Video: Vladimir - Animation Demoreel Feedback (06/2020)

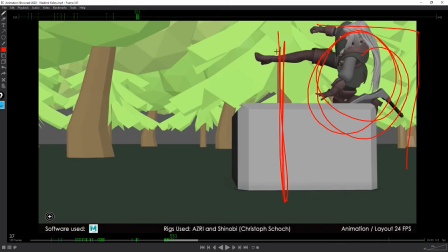[32:33]
the border of the shot, right? Should probably here would have felt better, the good old third rules. Here on that point seems better than here.
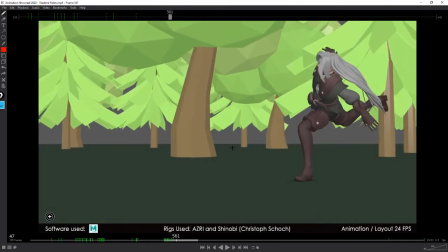[32:47]
Anyway, um, oh, landing feels a little bit sloppy. But you see here, like, okay, so let's not talk about the landing, but how there's like an acceleration here.
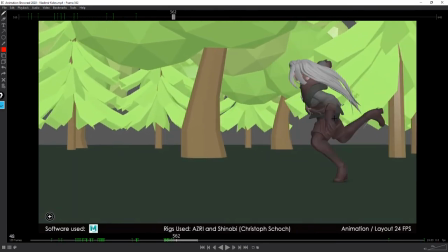[33:06]
That's what I would like to see, you know.
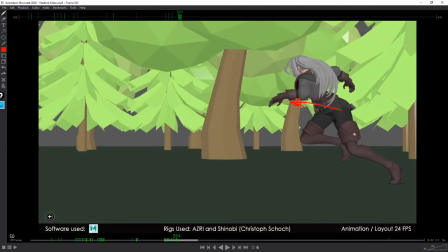[33:11]
So when she pushes, whoa, I want to feel the push. And like I want her to move a bit more.
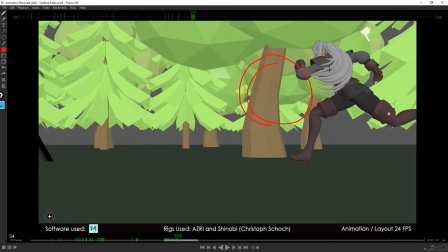[33:19]
Well, overall, she should be more on the right third here, but every time she pushes, I want her to move into the frame a bit more.
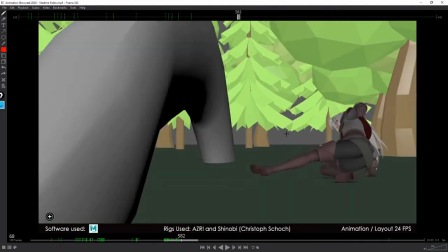[33:29]
You see? Um, okay, yeah. So that's that.
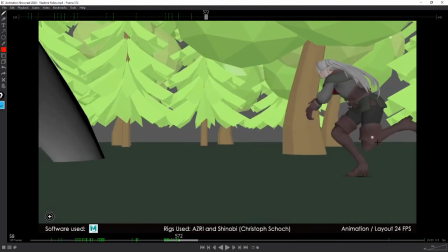[33:34]
Then there's a lot of stuff to work on here on body mechanic and things, but overall, yeah.
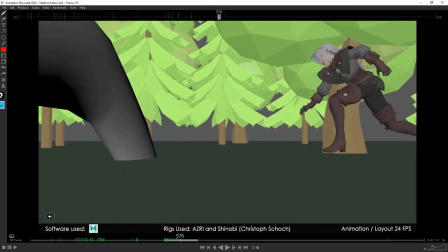[33:39]
Let's see this push and slide. Same. You could have made this a little like way more interesting.
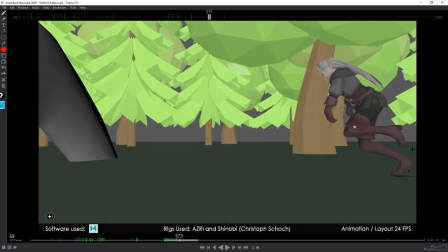[33:48]
When she pushes here, you could have gone with like a Um, so like kind of like a hold on here and then
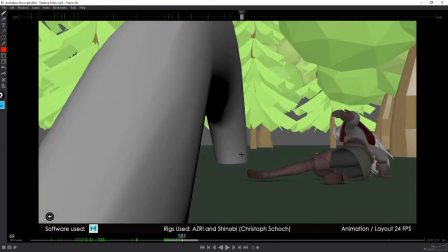[33:58]
like something a bit more dynamic with same her moving forward.
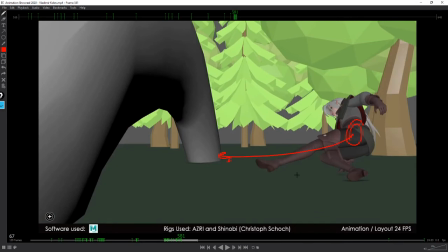[34:03]
Like you should have had more fun on this shot, to be honest.
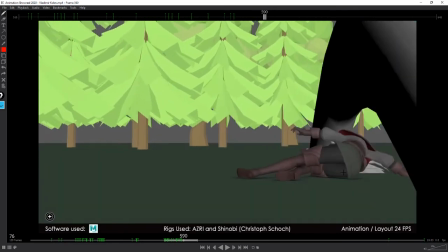[34:07]
Um, and then here the slide, I feel like she's going back
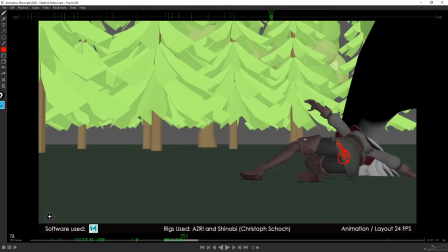[34:15]
up a bit too early,
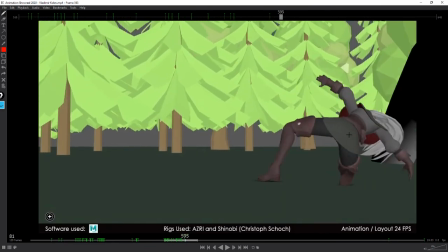[34:19]
and here she kind of s stops here.
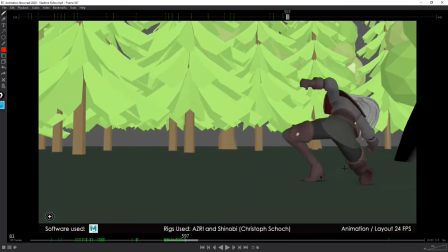[34:25]
The hips is hitting a wall here, and that's not what we want to see.
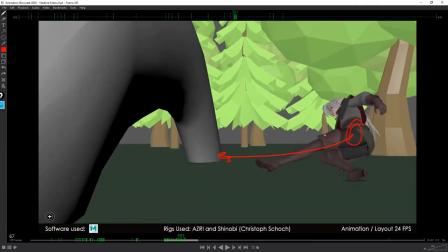[34:30]
Okay, granted, she should like here.
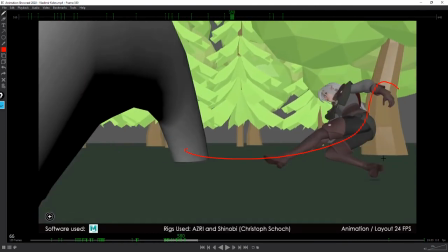[34:33]
So if I go with my dynamic idea that I had, like so that was this one here.
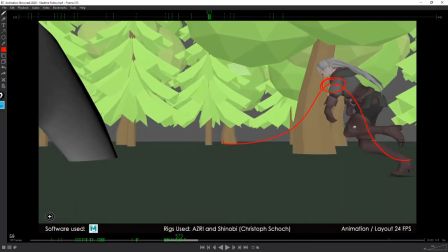[34:41]
So like she's pushing, hold, another acceleration here, and then on the slide, like you want to see, and
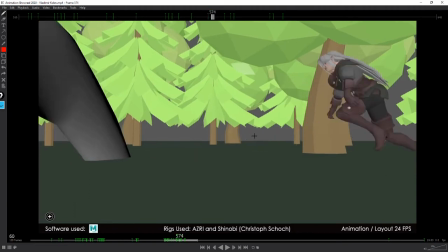[34:54]
slowly, but still, it should still feel like very dynamic here,
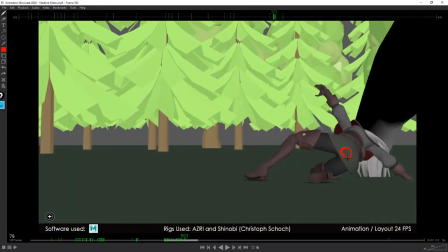[34:58]
here, and then the push, yeah, the push same, like she should slow,
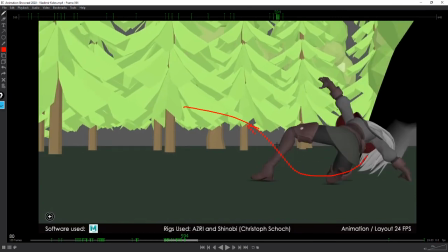[35:03]
and then another acceleration here on the push.
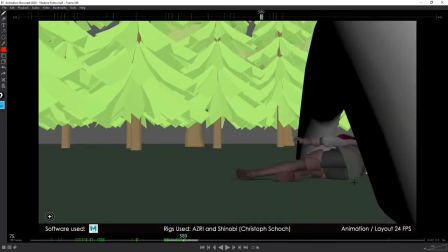[35:07]
Here it looks a little bit too, I don't know, not so agile.
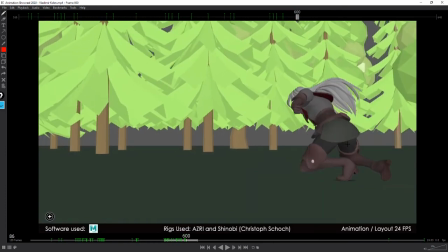[35:15]
Not so agile. I don't know. You should have found like a better, a more fun idea of on the push.
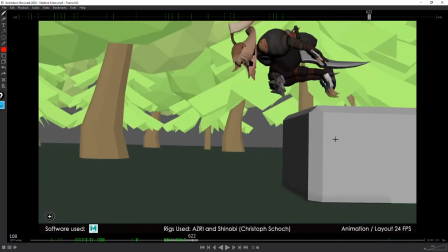[35:24]
Yeah. And yeah, like I said, this one interesting, but very similar wall run.
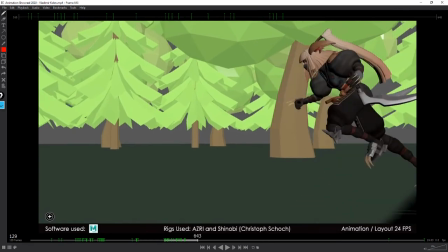[35:33]
I don't know. Like you should have gone with the Akira run. I'm kidding, but just something different, and like a different timing as well.
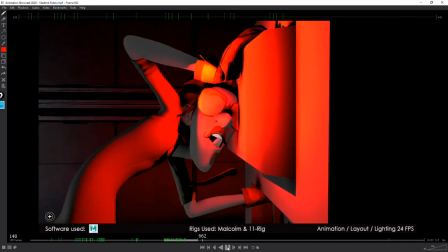[35:43]
And I would like to see more of this shot. But I like the idea overall. All right, so reset.
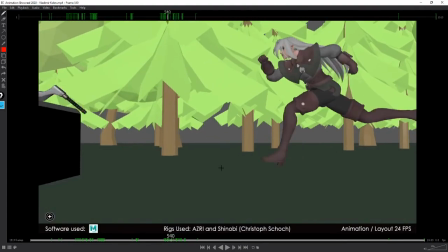[35:54]
I didn't mention that jump here. Sorry, my notes are a little bit all over the place, but same here.
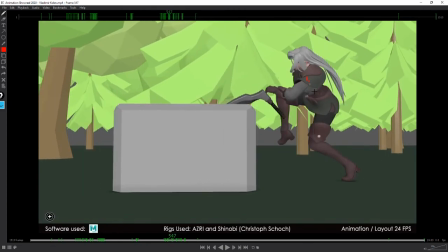[36:01]
See how in the frame she's here, here, here, here.
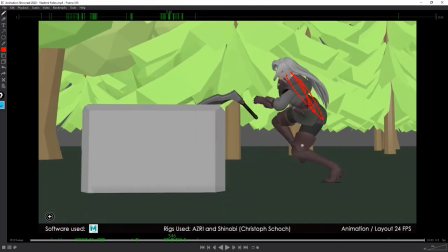[36:06]
That's not what I want to see, man. Like she's jumping, she should move more forward in the frame.
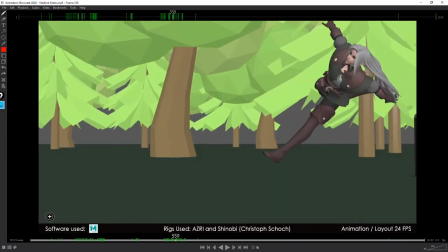[36:15]
Yeah. And the jump, well, okay, so the landing, I didn't mention I did just mention it was slopey.
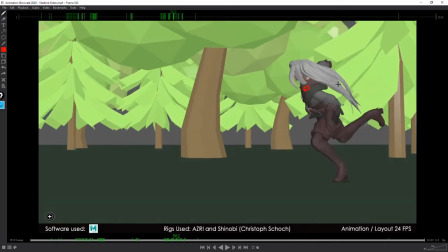[36:21]
The landing is slopey. The chest is very, whoa, very slopey.
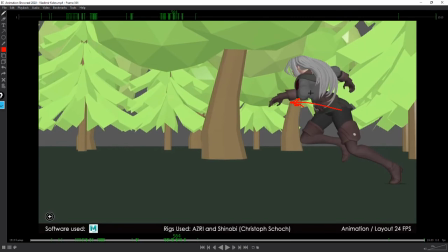[36:26]
And